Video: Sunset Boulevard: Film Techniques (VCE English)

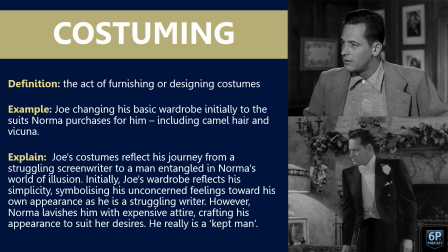We've got two clips or two frames here of Joe, one in his casual attire before he meets Norma, and then afterwards as well. Norma purchases him, I think, camel hair coat and a vicuna suit as well. Joe's costumes reflect his journey from a struggling screenwriter to a man entangled in Norma's world of illusion.
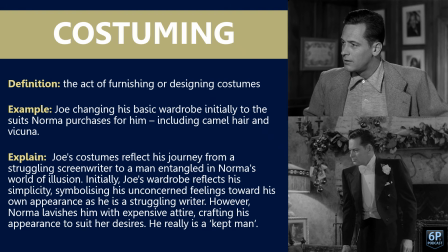Initially, Joe's wardrobe reflects his simplicity. It symbolises his unconcerned feelings towards his own appearance, as he is a struggling writer. However, Norma lavishes him with expensive attire, crafting his appearance to suit her desires. He really is a kept man. We see the bottom right, that tuxedo he wears on New Year's Eve.
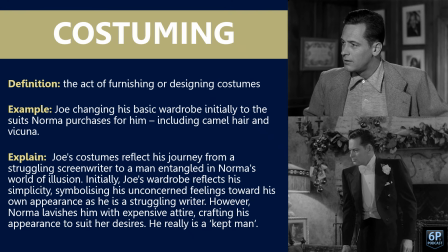Even Artie says to him, who'd you borrow that from? To show how extravagant it really is, and how different it is to what Joe would normally wear, or what Joe could possibly afford, any writers could afford to wear. And the other quote I think of here is when he's trying on the suits, as long as the lady's paying.
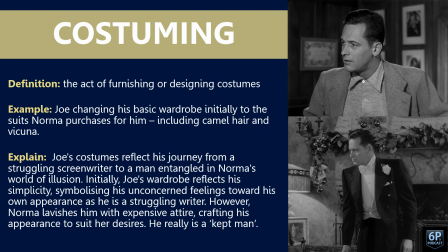And we get that close-up of Joe's face, looking really unsure about the situation, or realising what's happening. He's become a kept man. So costuming, nice and straightforward one.
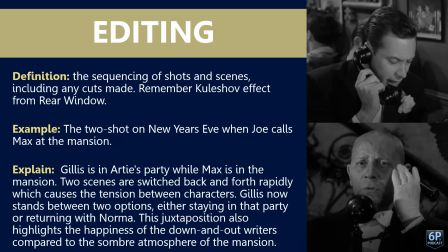Editing is the sequencing of shots and scenes, including any cuts that are made. We, of course, remember the Kuleshov effect from Rear Window. And the example I've got here is a two-shot. So we're cutting back and forth, cross-cutting between two scenes here. On New Year's Eve when Joe calls Max at the mansion.
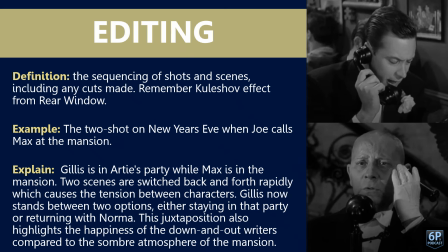Joe is at Artie's party while Max is in the mansion. The two scenes are switched back and forth rapidly, which causes a tension between the characters. Joe now stands between two options, either staying at the party or returning with Norma.
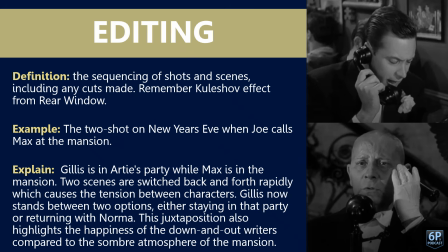Essentially, his decision is, does he remain happy with his fellow writers but struggling, or does he return to the mansion for financial security? This juxtaposition also highlights the happiness of the down and out writers, because their party is full of
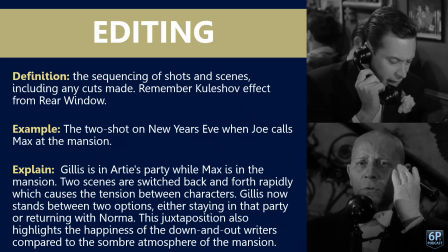laughter and it's really upbeat compared to the somber atmosphere of the mansion, particularly when he arrives home. But editing is pretty much any sort of sequencing of shots, any cross-cutting, any cuts that are sort of made, or I guess the order in which scenes take place.
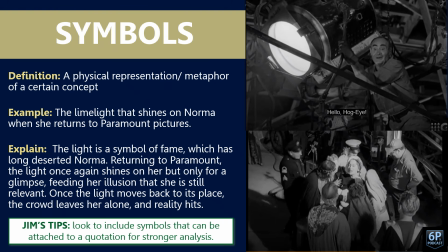Symbols. We know symbols really well from pretty much every single text we have studied. There's quite a few symbols throughout this text. The one I'm using here is of the spotlight, and this shines on Norma when she returns to Paramount Studios.
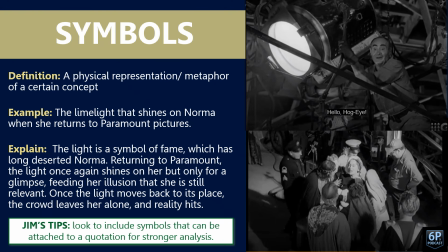The spotlight is a symbol of fame, which has long deserted Norma, and returning to Paramount, the light once again shines on her, but only for a glimpse, feeding her illusion that she's still relevant. Once the light moves back to its place, in fact, I think DeMille says,
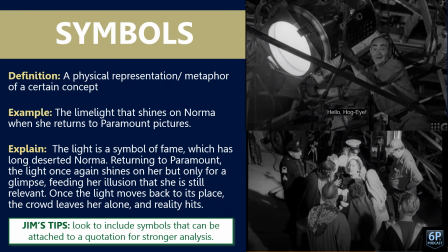put that light back where it belongs, sort of shows that Norma is out of place. The crowd leaves her alone. The only people you would probably see that recognise Norma anyway are older people, or older actors and older extras and stagehands as well.
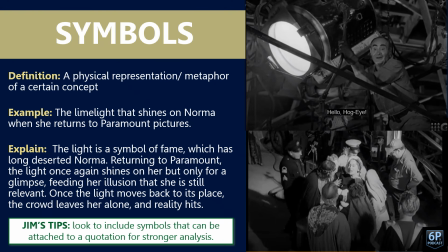Now with symbols, I like to attach them to quotations for stronger analysis. And that's great because we've got 4 symbols on the next slide that have quotations attached to them.
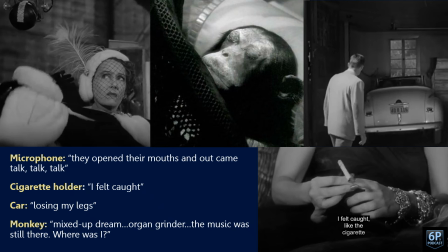Top left, we have the microphone that Norma bats away when she's sitting in DeMille's seat at Paramount Studios. And the quote attached to that is, "They opened their mouths and out came talk, talk, talk." That microphone is menacing. It's almost taunting Norma when she returns to Paramount. These are in order.
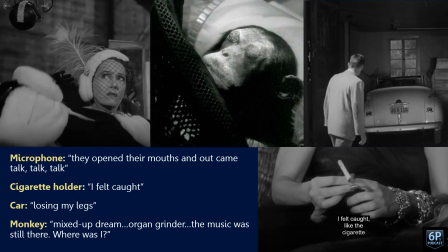So bottom right now is a cigarette holder. And here we have Joe, I guess. He recognises that he's a bit like the cigarette. He's caught in her web. He's caught in her trap. He can't escape Norma.
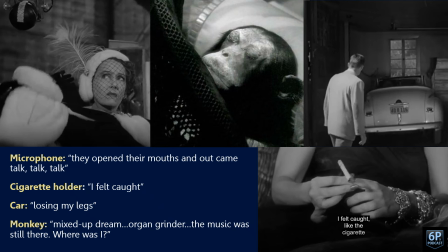The next one is the car, the top right, which for Joe, he says losing his car would be like losing my legs. That's when he's obviously trying to get money to pay back the debt collectors.